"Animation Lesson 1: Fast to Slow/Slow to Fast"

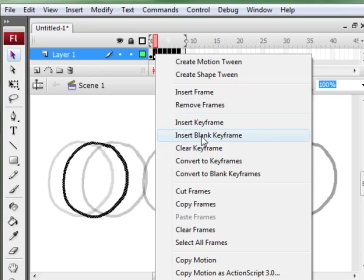3:59 So I'm going to clear frames here
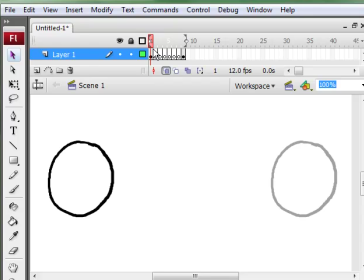4:04 and erase all those frames in between and start all over, but this time I'm going to apply timing. Specifically, I'm going to move this ball very quickly, going from fast to slow. So this would be ease in. It's easing in to its final destination.
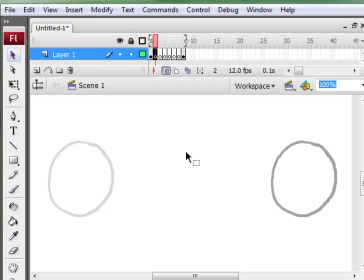4:26 So let's go to frame 2, and instead of placing it where we did last time, we're going to place it in the middle. Just divide the distance in half between where you're starting to where you want to go. So let's go to frame 3, divide the distance in half again.
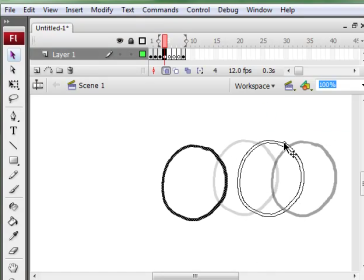4:42 Go to frame 4, divide the distance in half again, in half again,
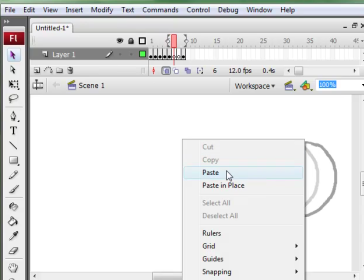4:53 in half again, and in half
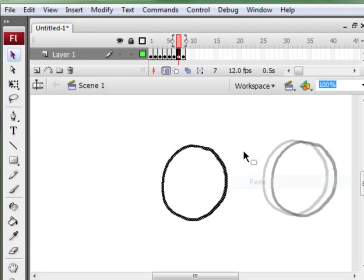4:59 again. And you notice that the spacing between these balls are getting closer and closer together as we move from frame to frame, and that'll have the effect of making the ball
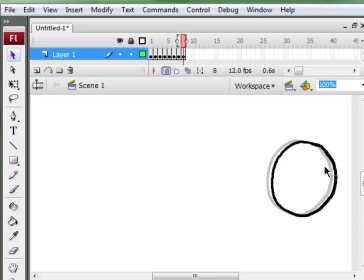5:16 appear to move slower as it approaches its final destination on the right. The further apart that you space these drawings, the faster it'll appear to move across the stage. So from frame 1 to frame 2, we have the fastest movement.
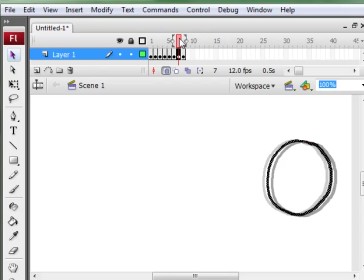5:36 And from the second to last frame to the last frame, we have the slowest movement.
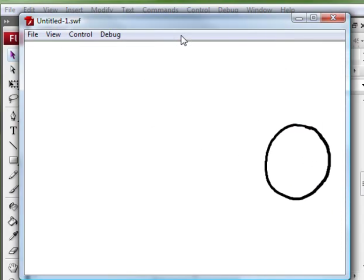5:41 So let's see what that looks like. See, it's going fast to slow, fast to slow. And that's it.
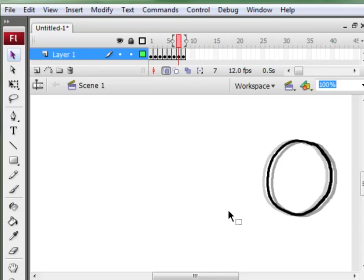5:50 So practice animating from fast to slow or slow to fast just by dividing the distance in half, as you just saw me do. And I highly recommend keeping your project at 12 frames per second.
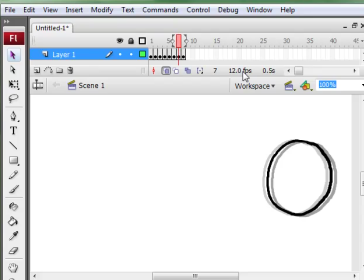6:04 That's less to keep track of, less drawings to do, and each frame has more impact. So it's easy to experiment and quickly see how it affects your animation.
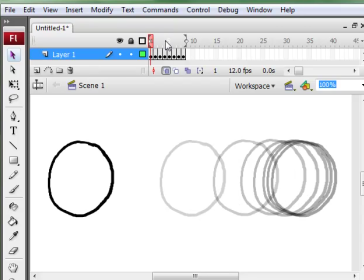6:18 As opposed to doing something like 30 frames per second or 24 frames per second, aside from the fact that you have to spend more time doing more drawings, the effect of changing one frame
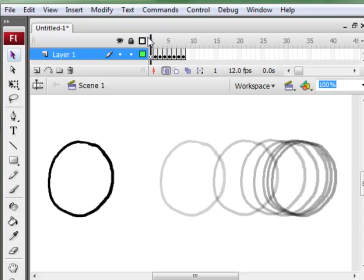6:33 won't be nearly as much as the effect of changing one frame in a 12 frame per second project. So I highly recommend 12 frames per second. It's faster and you learn more. And you can see the difference of your changes. So that's it.
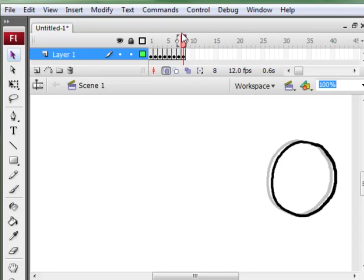6:49 Ease in, ease out, slow to fast or fast to slow. Once you understand how to do that, you'll be using that in your animations all the time.
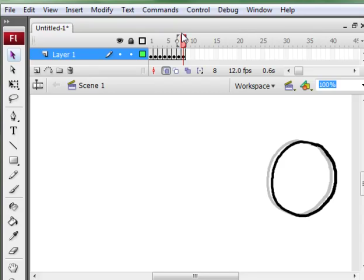7:02 So I don't know how many video lessons I'll be doing, but I'll keep doing them until I feel like I've covered everything. But this is the first lesson.
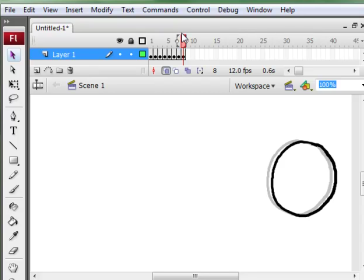7:15 I understand it's very basic, but if you're a beginner, this is the one thing you need to know how to do in order to cross that boundary from someone who's trying to animate to someone who can animate.
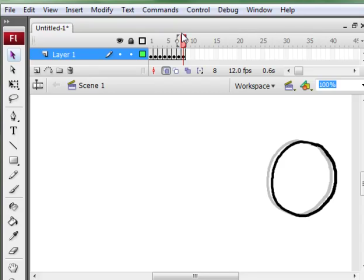7:31 And that's the first thing that I figured out before I became comfortable with animation. Anyway, thanks for watching. This is John Lee. You can find me at www.darthfurby.com or also at the Lost Marble Anime Studio forums. Okay, so thanks for watching and take care.